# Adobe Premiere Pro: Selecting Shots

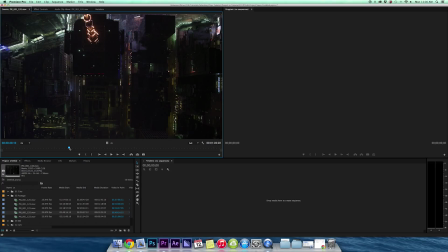0:02 Hey everybody, this is VideoFort Brendan back with another exciting tutorial. Today I'm going to talk about selecting clips for your sequence. Once you have your project and your sequence set up and you're ready to start making your video, you have to view and select your footage and cut it down.
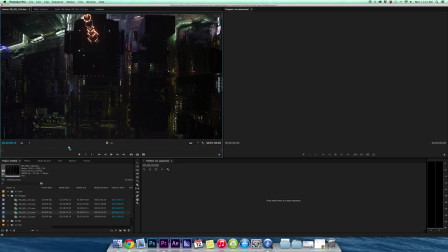0:17 You can't just grab the raw shot and throw it in the timeline. You got to cut it down and tell a story with it. And that's the main goal with editing, is telling stories. So take this shot for example. It's a nice aerial shot looking straight down of New York.
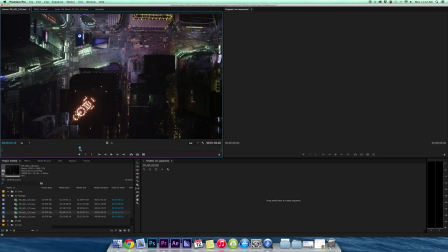0:32 Passes over Times Square, nice pretty shot, and then it goes past Times Square.
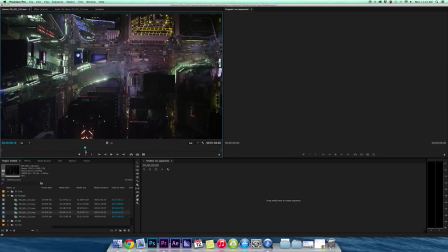0:40 So for this shot, the interesting part is right when it goes over Times Square, right here.
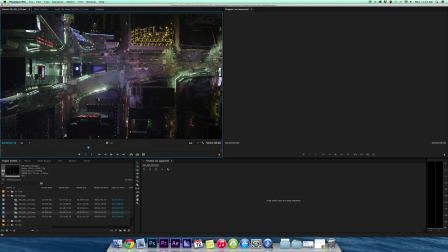0:45 There's lots of lights, lots of cars, lots of people, there's a lot going on.
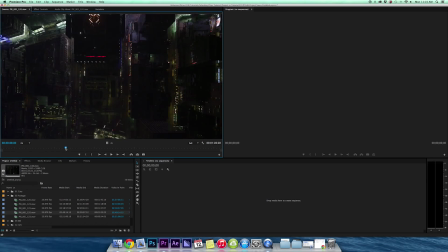0:49 And this is the part that I want to put in my video. It's pretty interesting, it's a lot more interesting than this area over here, and certainly more interesting than this.
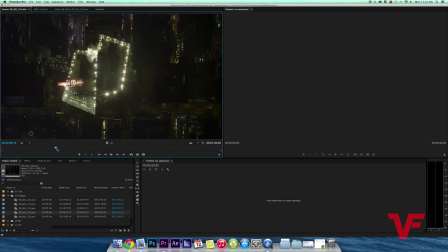0:58 So you don't want it to be too long before it gets to the action and too long after the action.
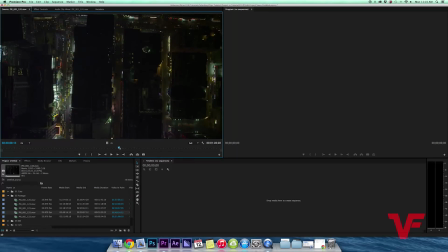1:02 So to do this, I'm going to select, I want to have it a little bit before, a little bit after, but not too much.
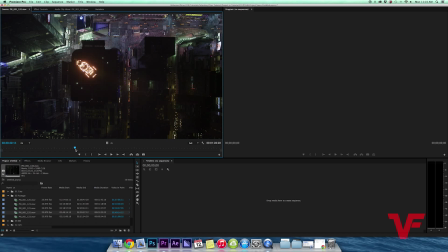1:08 Maybe right about there. So this is where I want the footage to come in, because over here it's kind of slow, kind of boring. So I want the footage to come in right here, right when Times Square is right about at the top, right about here.
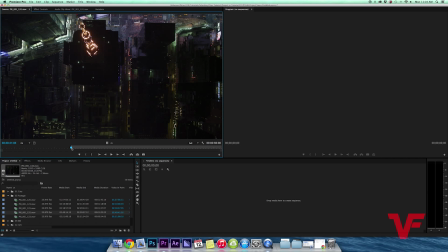1:20 So to do that, I got to set my in and my out point. The in point is the beginning of the clip, and the out point is when you're done with the clip. So to add an in point, you hit, the shortcut on the keyboard is I, and when you want to add your out point,
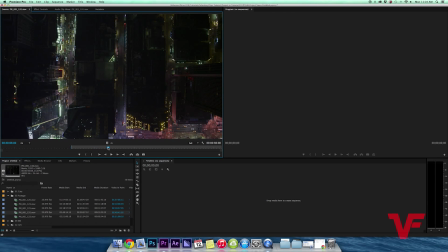1:36 which I'd say is right about here, once Times Square is no longer in the shot, you hit O. Or you can come right here. These are also mark in, mark out, which if you want to see what any of these buttons do, you just move your mouse over the icon and it'll tell you what it is, and it'll also tell you the shortcut for that.
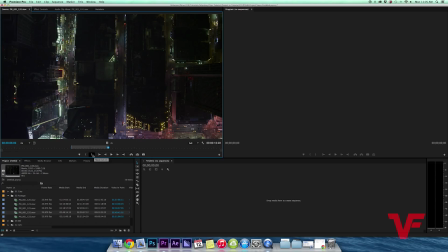1:55 I find using shortcuts a lot quicker and easier than having to come down here and press one of these buttons every single time. So I have my in and my out point, which are right there. Right here it'll tell you the frame, if you're on the frame of your in and or out point.
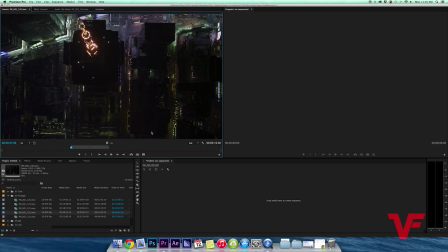2:13 Boom, there you go. So now let's watch this clip.
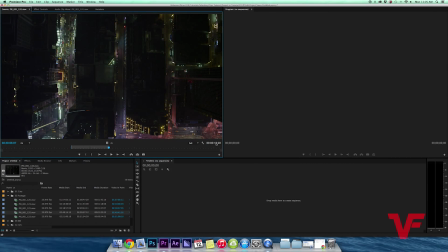2:22 Boom, there you go. Any longer than that, it get kind of boring. Over here, it tells you how long your clip will be if you pull it from these in and out points that you currently have.
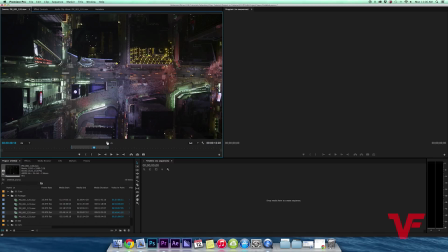2:32 I'm pretty happy with it. It's a pretty shot, so I'm going to pull it down. I haven't created a timeline yet, or a sequence. If all of my footage is going to be the same settings, same resolution, same everything, then what I can do to create a sequence that matches those settings is click right here on the footage,
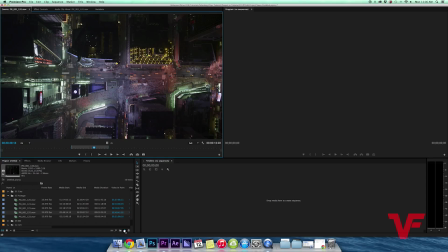2:49 click and hold, and bring it down to this little icon right here, which will create a new sequence with the settings of this clip.
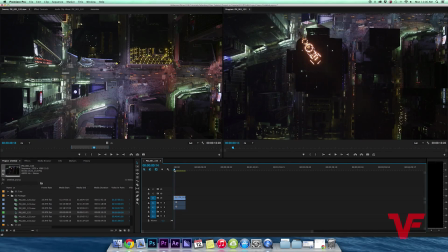2:57 So I'm going to go ahead and let go, and there you go. Look at that. Now I have a sequence with the settings of the shot that I just pulled into it. So now my shot is in the timeline. You can see it over here in the viewing window. This is the window where you can see everything, all of your shots that you've cut down laid out next to each other. This is where your final video will be.
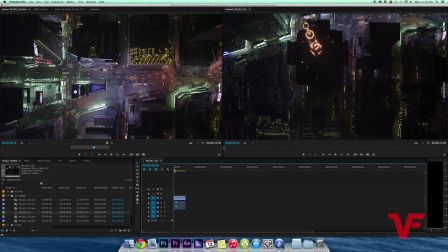3:16 Now that my cut down shot is in the timeline with all the fat trimmed off the ends, I can view it just as the edited shot. If you look right here, it created a sequence.
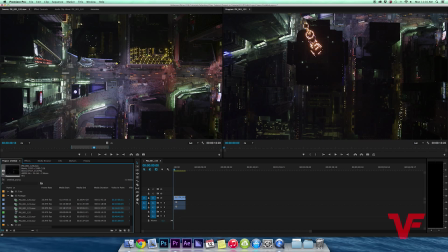3:30 So this symbol means that there's, if you look real close, you can see that it looks like a film strip and a waveform. Since I created the new sequence, it put that sequence within this folder. I don't want it in this folder because I don't organize my elements this way.
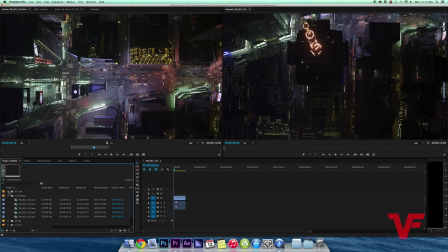3:45 So I'm going to drag this element and put it over into cuts. It names the sequence after the shot. I don't really like that name, so I'm gonna do, let's see, New York edit. And then there you go, and that's your sequence.
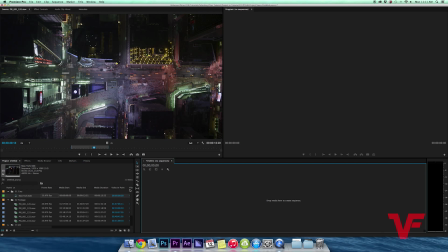4:02 So if you ever accidentally close your sequence by, say, pressing X, and you don't know what happened, you just come back over here, New York edit, double click it, and boom, there's your sequence again.